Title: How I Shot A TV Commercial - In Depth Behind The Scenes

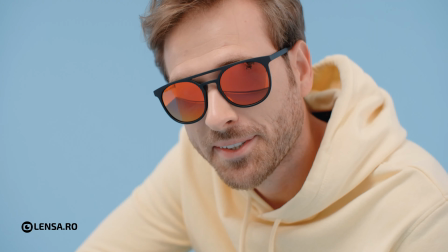4:07 You don't have to go inside the post-processing software and soften the skin out, because these lenses already do that.
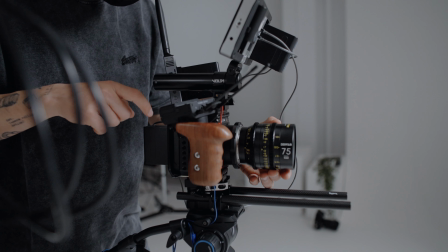4:15 So this is a big bonus if you want to film faces with these lenses.
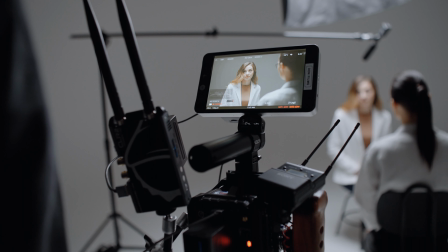4:20 For audio, I used the Sony Smart Lav system,
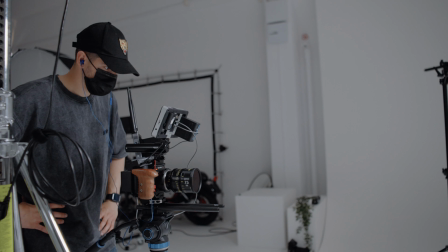4:25 and I shot everything wirelessly, so I didn't have cables or anything like that, which was very helpful.
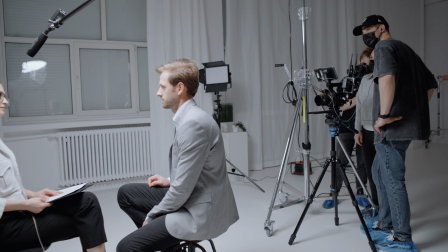4:33 Even though I didn't use the audio from there because there was a lot of reverb,
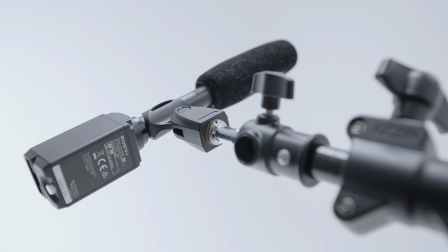4:38 I recorded the audio again back home, and it was really, really good.
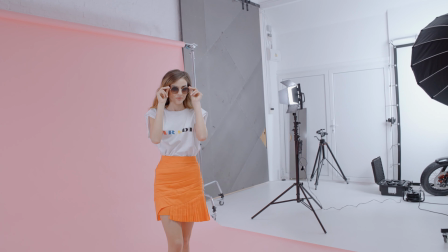4:44 We move to our next scene where things get a little bit more poppy and colorful.
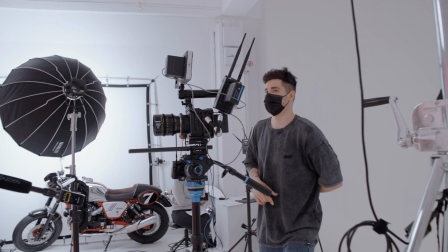4:49 And here's, you see me giving a little bit of instruction to our model on how I want the shot to look like.
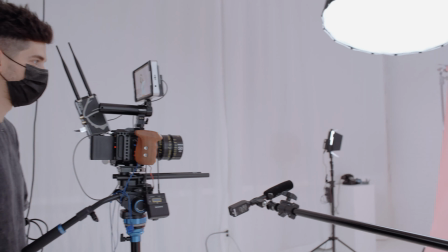4:56 She got the idea pretty fast, and it was really easy to translate into video what I had in mind.
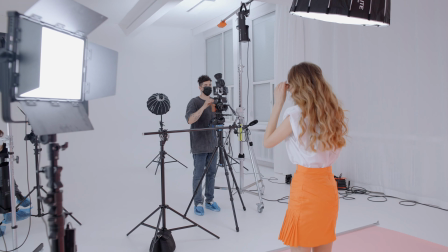5:04 The thing was that the agency that brought all those people did an amazing job.
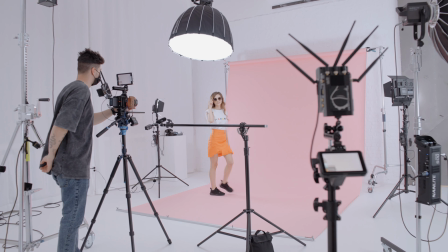5:10 Everyone was so nice to work with. Everyone was so happy and really, really easy to work with.
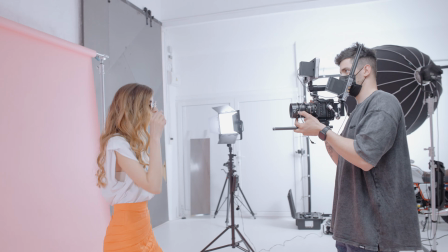5:18 So I tried a bit of handheld shots just to give a little bit of more dynamic into my image,
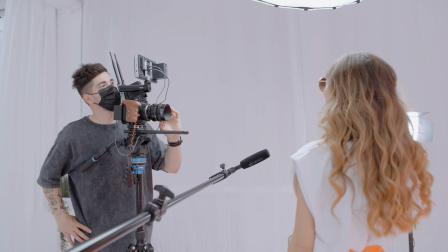5:26 but I kept on going back to tripod, going back and forth between handheld and tripod,
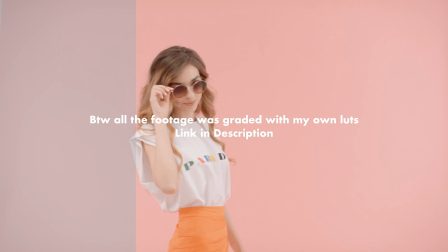5:34 because our first few shots I wanted to be a little bit more stable,
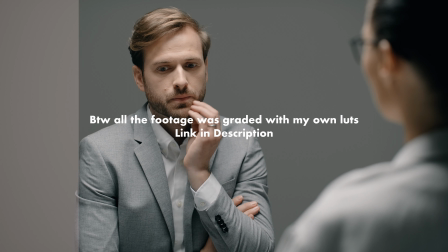5:38 and only after the major breakout of the commercial I wanted to give a more dynamic feel to the image.
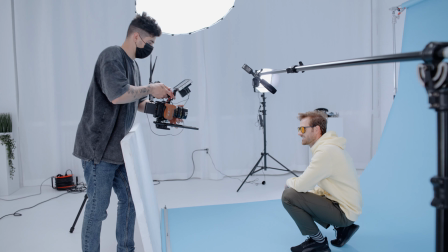5:47 On this lighting setup, it was very hard to not get my reflection into his glasses,
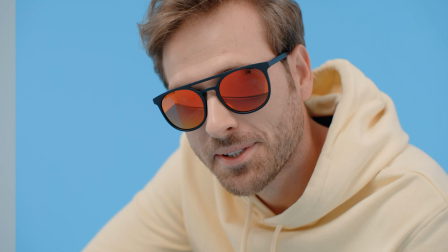5:54 because he had these glasses that reflect everything around it.
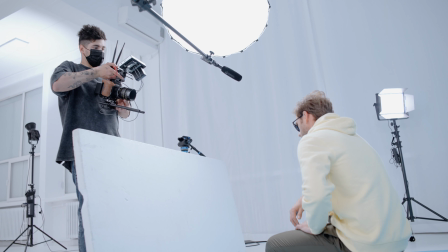5:59 So that's why we put this white diffusion in front, so I'm not visible into his glasses.
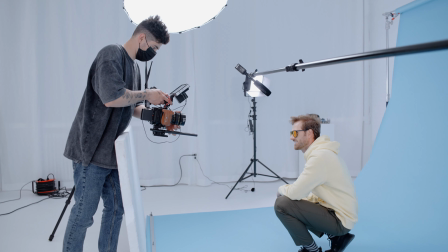6:06 So one thing that you should take in mind whenever you work with glasses is that you need top light, because top light is very important,
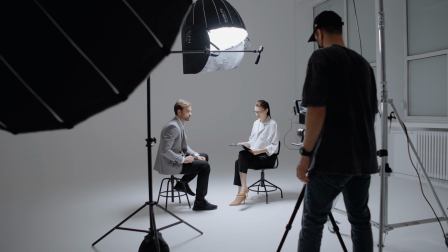6:15 because if you put top light, you're gonna kind of remove all of your lighting sources bouncing out of the glasses.
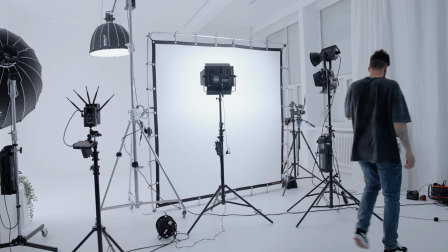6:23 And for the next setup, this one was the most difficult,
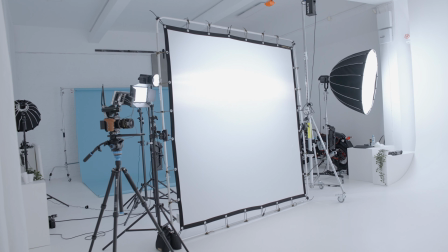6:28 because we had a lot of actors in shot, a lot of glasses, and I didn't want to have lighting reflection on the glasses.
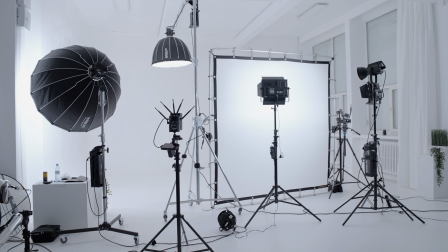6:36 So we chose to use a really big
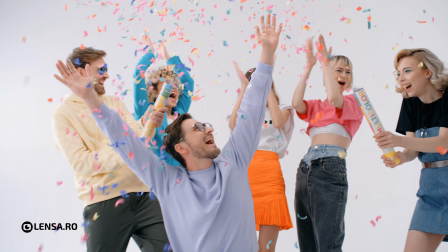6:41 4x4 full CDO diffusion, which was kind of hard to light him since it was a full CDO.
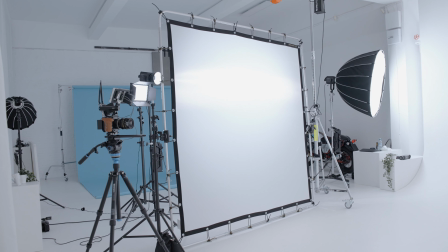6:48 Not a lot of light was going through it. So I had to use two Forza 500s and the panels and
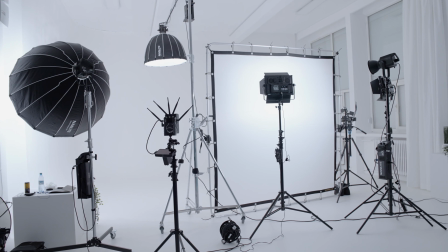6:57 every light that I have in order to get to the amount of light that I wanted.
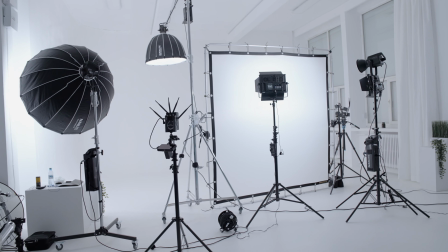7:02 I personally would have went for a half CTO maybe.
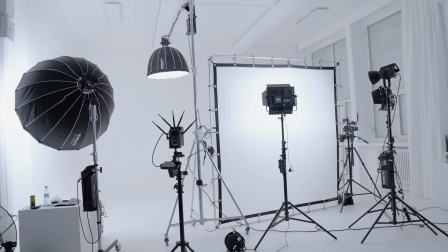7:06 That would have been much better, but it was a really good choice because I didn't have any lighting reflection into our actor's eyes.
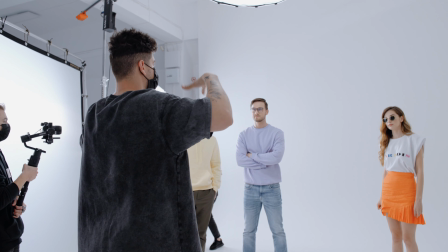7:15 Here you see me giving some instructions to the models and explaining how I want the shots to be like.
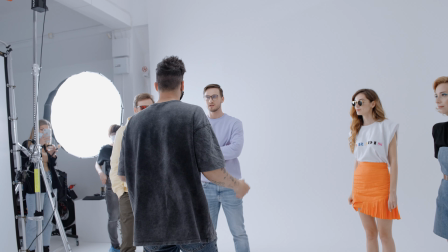7:22 I wanted the shots to have a lot of dynamic input and a lot of happiness and just a lot of movement.
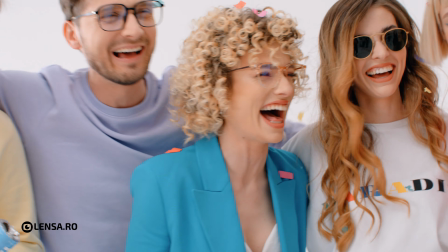7:31 So, because I wanted to transmit a lot of energy.
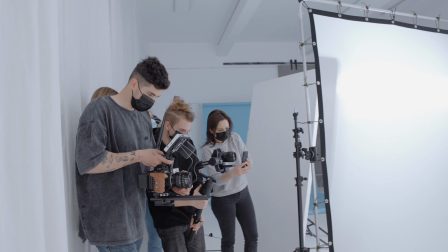7:35 So here we begin to start recording, and we had only a few
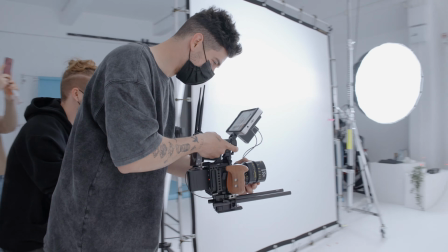7:43 confettis, so we had to be on point every time.
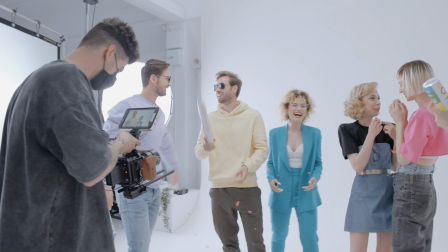7:48 So we kind of did this a couple of times.
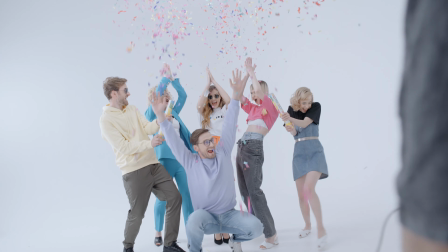7:51 I filmed this in 48 frames per second, and I think it's one of the best slow-mo settings you can use,
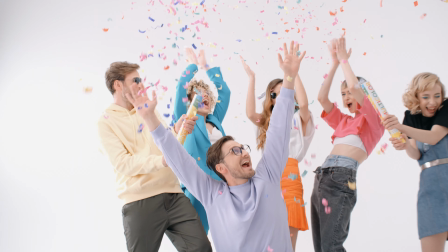7:57 because it's a very good mix between too much slow-mo and not so much slow-mo,
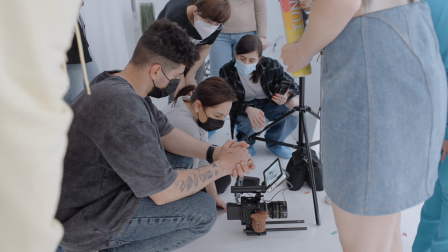8:04 so I think it's a good balance. And I overall think we had a lot of fun.